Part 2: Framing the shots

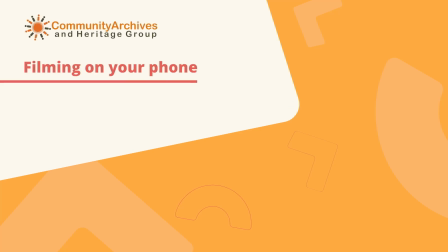0:00 In this second part of a webinar for community archives about filming on your phone,
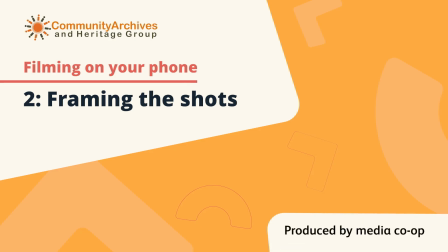0:05 the volunteers learn about shot sizes, framing, background, and lighting.
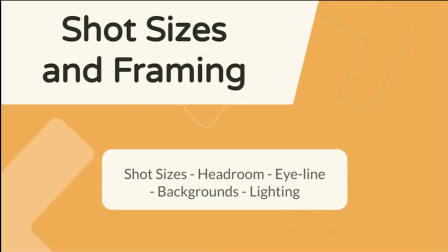0:12 It's worth learning what the different shot sizes are called because you might be talking with each other about certain shots that you want to do. It helps with communication, and it also really helps with thinking ahead about what you want to film and how you want to film things.
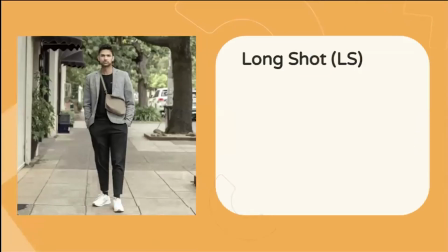0:27 First, we've got something called the long shot. So as you can see here on the image, it frames the whole figure of your subject, which can be a person, which can be a thing. And it frames the whole thing. But it places the subject also in relation to their environment and the people around them.
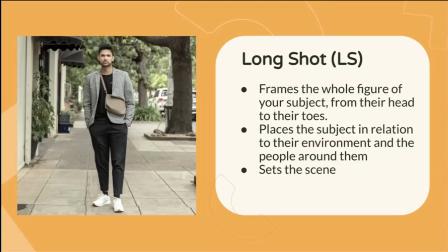0:46 So you can see here that man is walking down a street with trees. It really sets the scene. Can somebody tell me what emotion that man is having on his face? I can see it if, you put your glasses on, you went really close. That's exactly what I'm after.
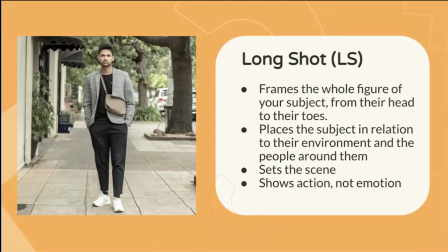1:03 So long shots are not very good at telling us what the person or the person that you're depicting, what they're feeling.
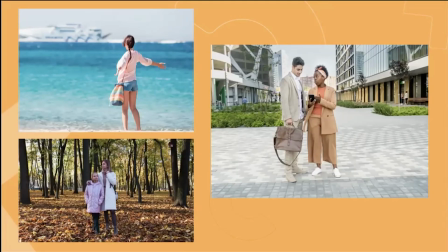1:10 Long shots are great for showing the background, but not emotions, really. So they are, for example, also not used for interviews, because in interviews you want to see a person's face, you want to see their mouth moving.
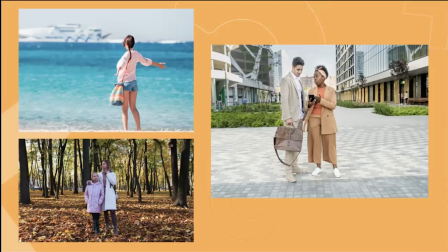1:23 So they're really for setting the scene and for showing the background. Next, we have the mid or medium shot.
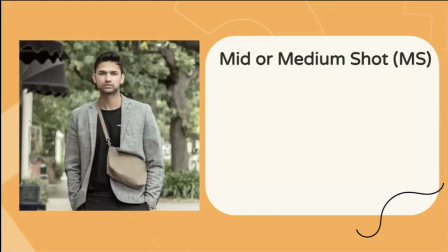1:31 So you can see here, the subject is framed from the waist up, and again, we can see a bit of surroundings, so it relates the subject to the surroundings, but the subject, the man in this photo,
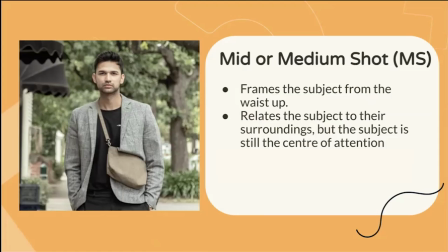1:44 is at the absolute center of attention. And here we could also, for example, see if he's gesturing, we can read his body language a little bit. This is generally also not used for an interview because it's a bit too far away and we see a lot of body and hands.
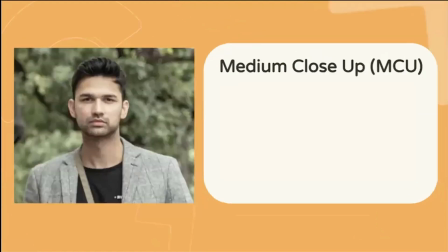1:59 Moving on, we've got the medium close-up. So that frames a subject's head and it cuts off roughly at around the mid-chest. The focus is on the subject and it reveals only very little of their background.
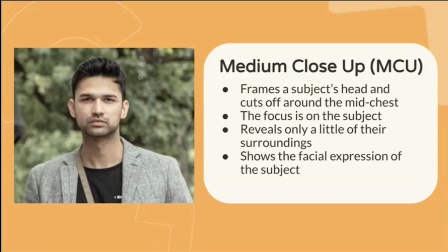2:14 And here you can see the facial expression quite well. And so this shot is mostly used for interviews. I would say he looks a bit grumpy here. That's the emotion that I'm seeing.
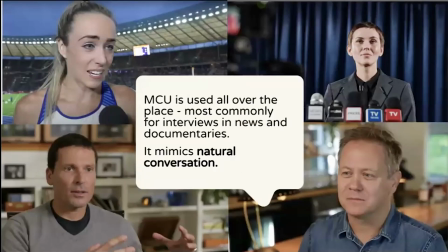2:26 So you will be able to see this shot all over the telly from now on when you look for it. Any interview you see is generally framed exactly in this way. So in the future, if at some point for any films you're shooting, you'll be doing an interview, this is the shot to go for.
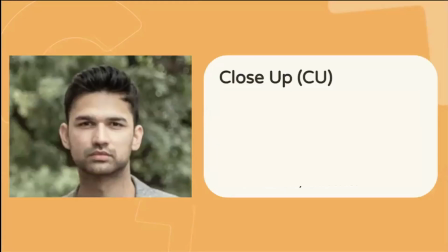2:44 Moving on, we've got the close-up. So that's when we're really quite close. It frames the subject's face and cuts off at the mid-neck. And the subject fills almost the entire frame.
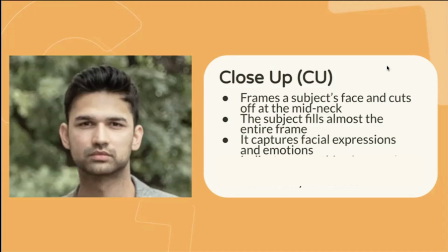2:55 It captures emotions, it captures facial expressions. And it can indicate that something interesting or important has been said. You might capture that sometimes on telly, you have an interview and suddenly you're a bit closer. That's generally because there's a point to be made in what the person has been saying. However, when you're filming it, it can be a bit intrusive because you need to be quite close to the person in order to get a close-up. So that's something to keep in mind when you're, for example, filming with someone who's very, very nervous.
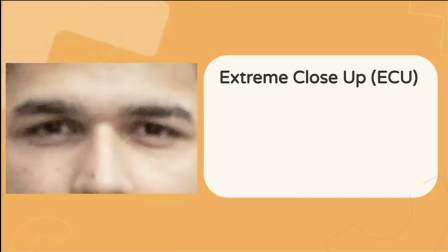3:27 Next, we've got the extreme close-up. So the extreme close-up frames one part of the subject. So it could be the eyes, the mouth, the hands, and this one can be used to show emotions and specific actions, like, for example, fidgeting, or even crying.
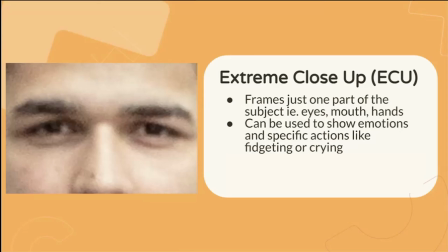3:47 You would be seeing that quite a lot, maybe in films when there's an emotional scene, somebody's crying, the single tear that's rolling down the cheek, that's an extreme close-up. And it can be also used to film people without identifying them. So you might see that in crime documentaries when we film a perpetrator, but we don't want to actually see their face, we want to keep them anonymous.